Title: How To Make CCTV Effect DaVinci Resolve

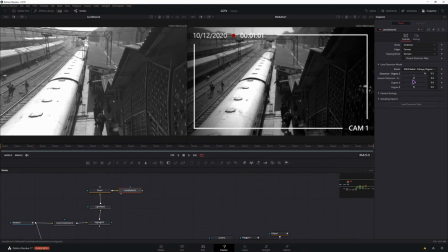252s
like this window here is not being stretched, everything is. So you can leave this to 0. The second option is a little bit of a bigger circle that's not being stretched. And the last one, only the edges are being stretched.
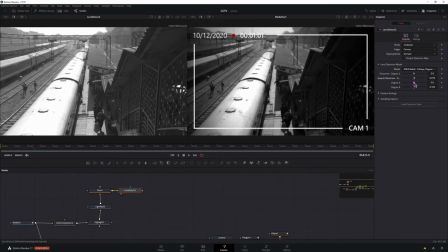269s
So adjust this a tiny bit. I had it something like this. And then what you can also do under the camera settings is to adjust the lens shift, either X and Y apertures, depending on where the wall is, so it sells the effect.
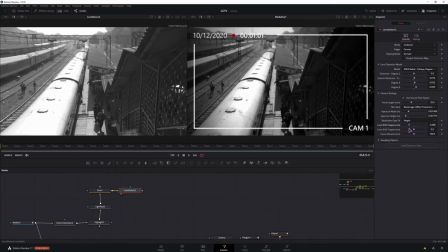288s
So maybe the wall is closer and I want to stretch it out a little bit more than on the left one. So this one is now just a little bit stretched, then this one is more stretched because it's closer to the camera.
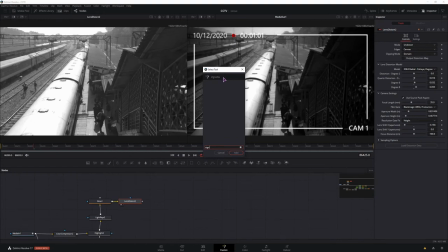303s
Then what we have is vignette. You can't make a camera lens effect without a vignetting.
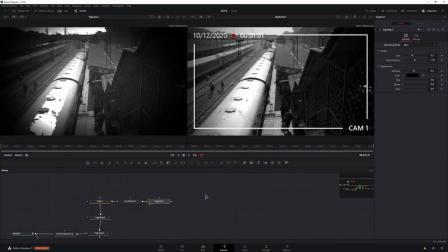308s
In the vignette node, you can use the basic setting, and you'll adjust the size and anamorphism and maybe the softness, but I went with advanced mode. I went with the novel because that's what camera lenses are, but you can also choose one of these options.
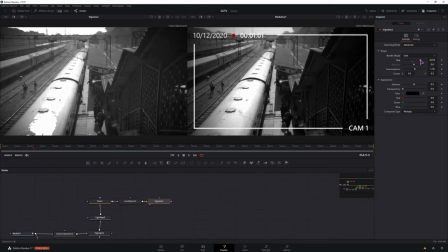326s
I adjusted the size so it wasn't all in, made it subtle, and you can also adjust the transparency. And if you need to, you can also choose the composite type to something else, but I'll leave it to multiply. At this point,
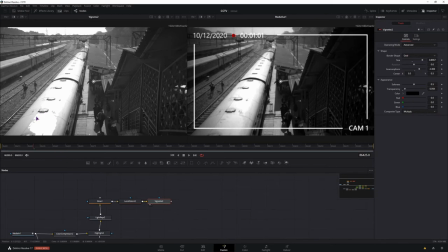345s
when we added the vignette effect, we got some extra harsh light effect that we don't want. We'll fix that later, but for now let's just move on. The second effect that the CCTV can't go without is the scan lines. So let's add those. That's a little bit too much for me, so I'll just increase the frequency.
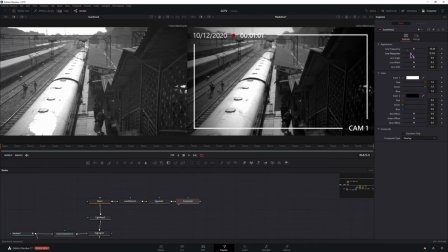365s
Let's go with 10.5. The line sharpness, you'll want to blur them out. I'll just make it subtle like this. I then also added some film grain. This was too much for me, so I increased the size of it,
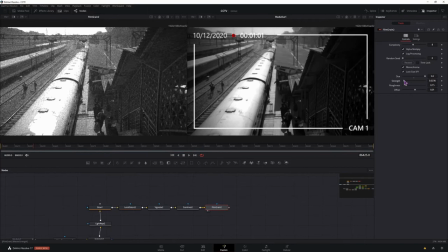384s
but I reduced the strength, so it wasn't as noticeable. The film grain node can be taxing on the CPU and the GPU, so you can leave it out. Now the base effect is done, and all we have to do is add an overlay.
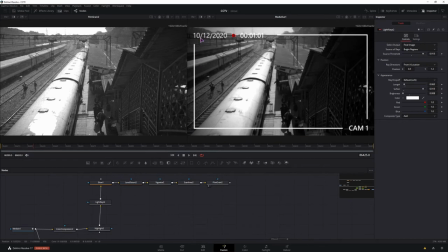400s
And if we take it apart, we can see we have one text, the second text, and the third text. So we'll add three text nodes. Well, not the background. So we'll add three text nodes. 1, 2, 3. So I have the text node set up. We can change the name.
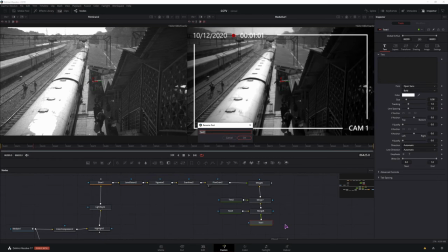420s
Just click on the node, press F2, and type in the name.
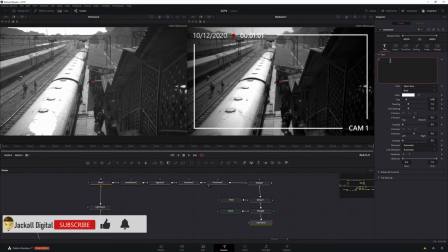Change the font to something that you like. And this one needs to be like this. Make it small. Go to the layout to position the text.
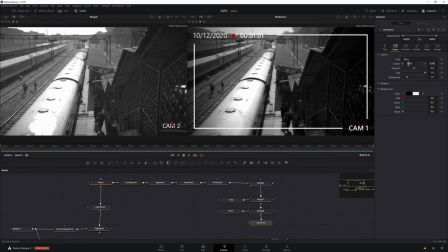442s
If you want to have precise adjustment, just hold Ctrl and click inside the field and then drag the mouse. Maybe something like that. Then we have this one. This one will be date.
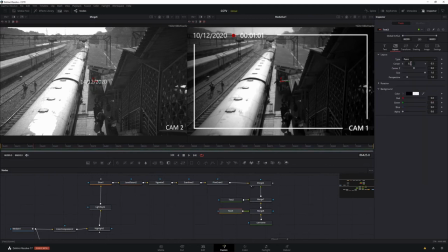Date cam 2, and this one will be time cam 2.
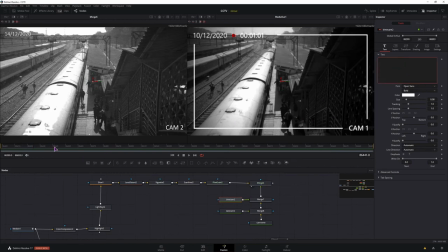473s
For the time, I didn't just type in the text. As you can see, this one is moving along on its own. So what you can do this easily is to just right click in the text and select time code.
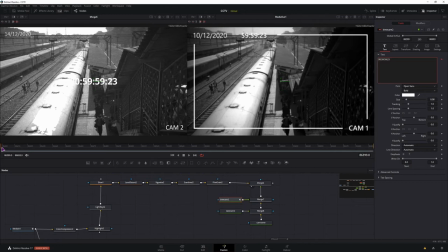490s
The first frame is off by one frame, so it doesn't start at 00, but that's okay.